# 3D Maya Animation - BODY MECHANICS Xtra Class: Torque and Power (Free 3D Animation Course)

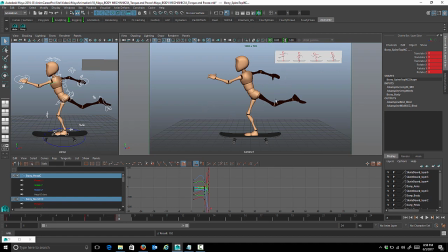(4:10)
We want to hold that for a little bit, because after he kicks off, he's going to glide for a little while. So we want to hold this pose for, let's say, 6 frames again. So I'm gonna go 6 frames down the timeline. We can, and this is all editable. We're gonna probably change the timing a little bit later, but we're getting ourselves just close to what we think it should be.
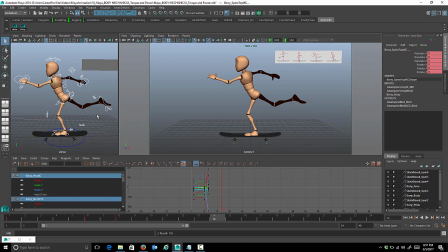(4:28)
So we're gonna go 6 frames down the timeline. We already have all the controls selected. I'm gonna press S on the keyboard just to hold that pose. Now you'll notice our curves are all splined, so there's a little bit of movement there. So if we drag over, you'll see a bit of movement, and his joints all lock, but we're gonna fix that after anyways.
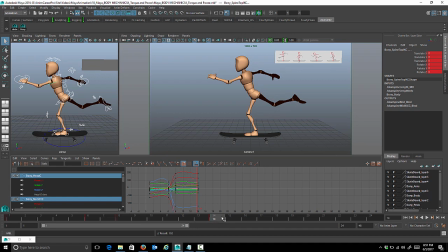(4:46)
So it's just a hold for now. And now he can go into his pass pose, and let's give him, or let's do 4, let's go 4 down the timeline. We'll go 4 down the timeline for the pass pose, and then another 4 to get him into his first pose.
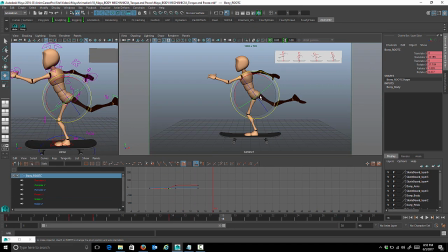(5:01)
All right, so I'll just start setting the last pose now. And at this point, for this next pose, we're going to untwist him a little bit. So really, we're going to untwist his backs. We're going to untwist his torso so that it's more just from the side view. And we're not seeing his back or his chest. It's just going to be the side of him. So he's starting to actually twist back to where he was at pose one.
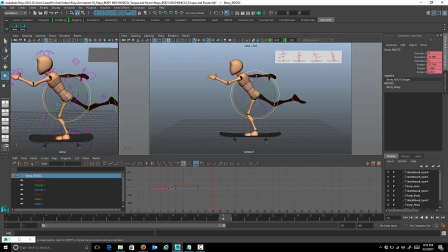All right, so the arms are just making their way back to the original position, and so are the legs. So we're just going to key that.
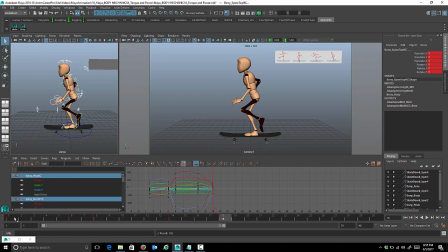(5:35)
All right, so let's give him another four frames, and what we can do is just copy with all the controls selected. Let's just copy the first frame. Let's copy that, and let's go four frames down the timeline, and we'll paste. Okay, so let's scrub over all that.
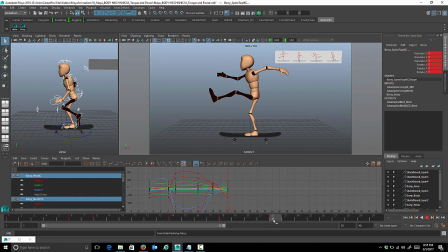(5:55)
All right, so that's our cycle. So it ends at frame 22. Put our time marker on frame 21, and actually just set the whole timeline to 21, and then we can play it.
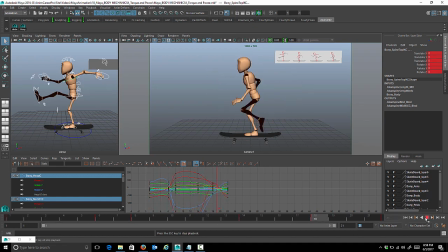(6:08)
At this point, look at our blocking, see how our timing looks. I want to think about where he can hold longer, where he can move faster. I think we can have him hold a little longer after his leg kicks back, because he's going to glide a little bit. He just looks like all the movements are just too even. We need to hold this pose for a little longer. So right now we have it holding, I think we went 6 frames.
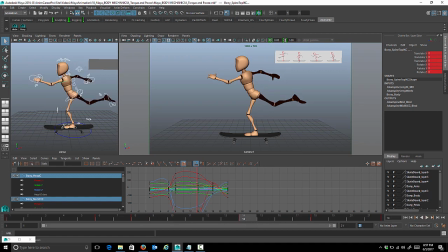(6:30)
So let's go 10. So I'm just going to expand my timeline a little bit. Let's just open it up. It's at 21. Let's just open it up to 30. And we need to hold this pose. So this whole area in here between frame 8 and 14 needs to be, we need to have more in-betweens in here.
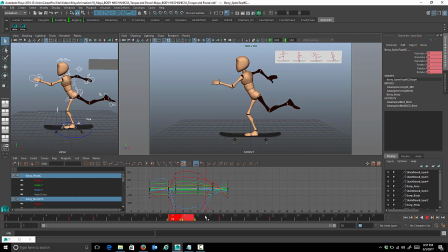(6:49)
So I'm going to select, with all the controls selected, I'm going to hold shift down. Let's drag a box. Let's drag over all these keys afterward. And we'll go to the middle arrows. Click, and let's drag it over, 1, 2, 3, 4, just so that it's 10 frames.
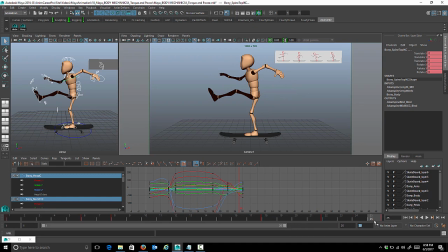(7:05)
Adjust my range slider so that our timeline is at 25, and let's play that again. So that's a little bit better. Now I know the pose gets kind of messed up there, all of his arms and legs lock, but we're just looking at the timing, and we're only focusing on the speed of which he moves,
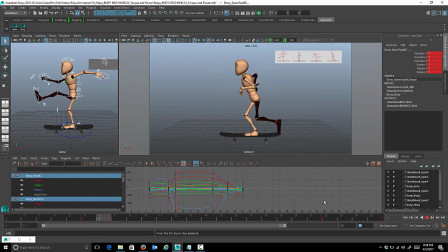(7:21)
the variation of speed. So where things are fast and where things are slow, that's the timing. But you can shift poses around and experiment with your timing. I encourage you to do that. So our blocking is done. Now we're going to start refining the character. When I get into refining, I like to go in a specific order, and I like to start with the root control.
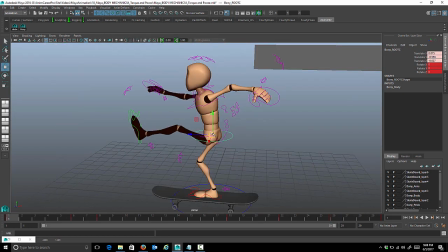(7:38)
And the reason why I start with the root control controls everything from the pelvis up. So I start with the root control first, refine that, and then I refine all the spine controls, again going up the center of the body first, and then refine the head, and then I do the arms and legs last.
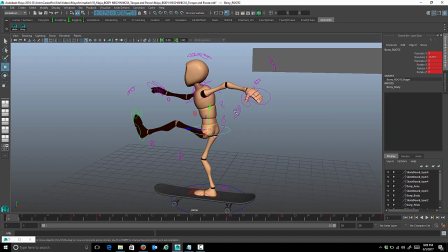(7:52)
And the reason why I do it that way, for two reasons: to stay organized, and I know what I'm going to do next. Also, if we refine the arms and legs first, and then we refine the root control in the whole center of the body here, the spine and head, it's going to change what's happening with the arms and legs, because this moves the whole upper body, right?
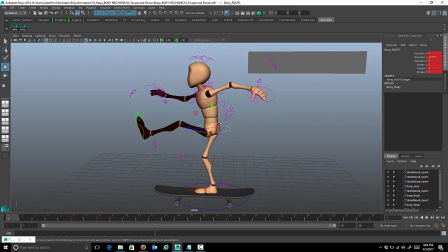(8:10)
And it also moves the legs. So if we refine the arms and legs first, and then refine the root after, we'll have to go back and change the arms and legs again. So we don't want to do
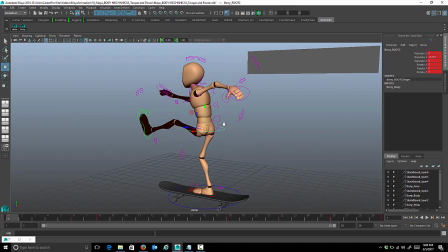(8:19)
that. It's really inefficient. And this doing it this way really speeds up your work. It's a good workflow to have.
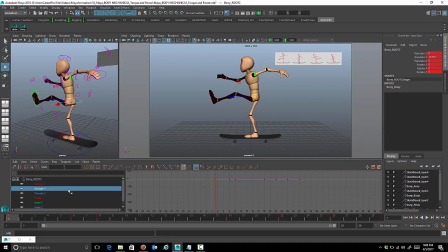(8:24)
So we'll start with the root control first. So I'll start with the translate Y. You can press F on your keyboard just to frame the whole curve. And let's just scrub over our animation. And this is the process we're going to take. We're always going to be scrubbing over and checking the curve to see what needs to be done.
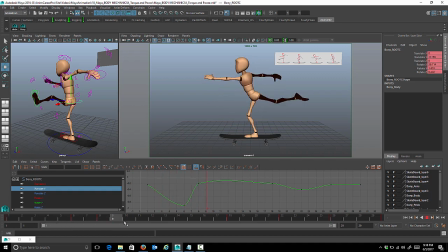(8:41)
So right now we just have this up and down action. And really, I think it's fine. The only thing I really want to do here is select the first and last key. You can hold shift down to shift select those two keys. And let's make them flat, just so it eases in. Really, you could do that for the entire body.
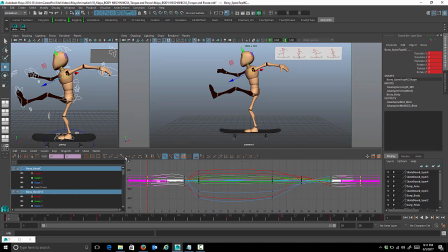(8:58)
So we'll just select all the first and last keys and just click the flat tangent button. You can have them dip down a little bit further just to accentuate that push off. And perhaps when he brings his leg forward for the pass, we can dip him down a little further too.
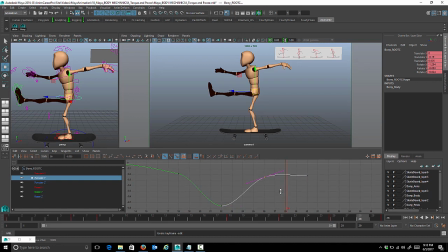(9:17)
Okay, so right here at the end, there's a bit of a bump in the animation. Let's have it ease in rather than have his root control bump up and down again. We'll just have it ease in so that it matches up well with when it comes back to loop again, back to the first pose.
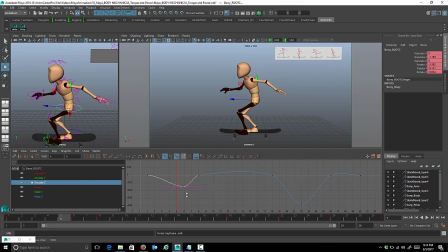(9:33)
The translate Z, it brings the root control forward and backward. So we could have a little bit of forward movement here. Now remember, this is a cycle, so anything you do to the first frame, you have to do to the last frame as well. So we can select both of those. We can have let's have his root move forward a little bit.
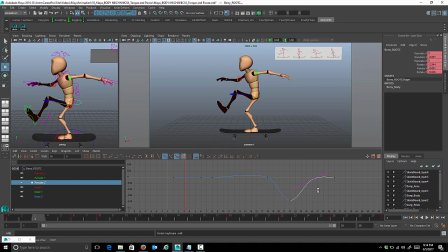(9:54)
I think these are fine. The only thing you really want to do is make sure that bump is gone there. You can select all the translates and check them. And let's go to all the rotates. So we're just going to bring those keys up and just eliminate that bump, just so that it eases in nicely at the beginning and at the end.
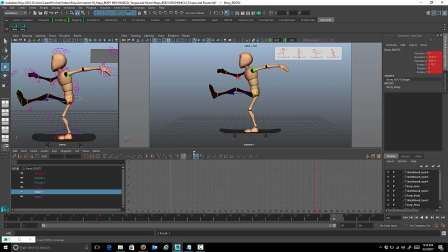(10:13)
We'll do that with the translate X, Y, and Z. All right, so let's move on to the head. So if we go to our rotate tool here, we can see that the rotate X is the up and down movement for the head. So we'll go into our graph editor and isolate the rotate X channel. We'll press F on the keyboard and let's scrub through.
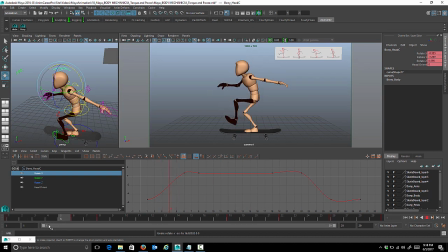(10:35)
So as he comes down, we want to tilt the chin. We want to have the chin come up a little bit. So if I select the second key, we bend this curve a little bit. You can see when I bend the curve, I have my time marker right in between the first and second pose. I'm going to put it near frame 4 here.
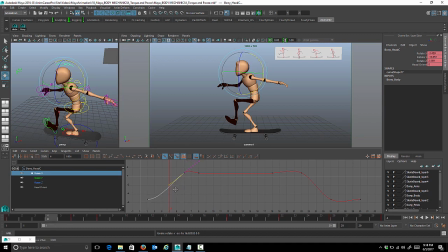(10:51)
And as we bend this curve, you can see that chin comes up a little bit. So we can bend it a little and we can move the key down. Again, sculpting our curves to get what we need. And then scrub through.
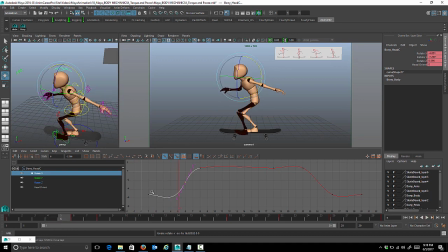(11:04)
You want to see that chin come up a little bit more. So let's bend it a little bit more. And then we'll bring the key down. You can see what's happening. As we scrub across, we can see the chin coming up as he comes down.
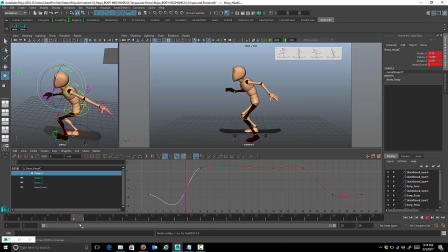(11:18)
And then just after he starts to rise, we want the chin to come down, giving us our drag right on the head. So he comes up fast. What we could do is break this tangent. You can break this tangent
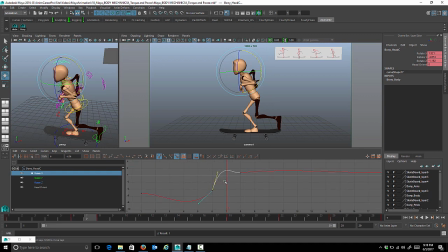(11:39)
and just select the handle on the other side of the key. So now the tangent's broken and we can move with our time marker right in between frame 6 and 8, right on the in-between basically. We can bend the curve and see the result in the camera view there. We want that chin to come down as he's moving up.
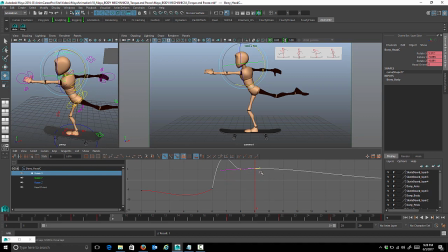(11:59)
All right, so we can bring this key up. Let's bend that and see the result we get there. All right, so if we bend this curve, we can see the chin comes up. And then if we scrub through, I think we can have his chin continue to come up all the way to frame 18.
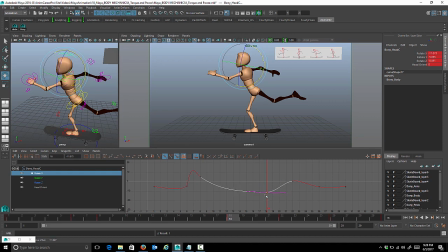(12:18)
So we can move this key down. And just keep moving keys up and down, bending the curves till you get the desired result.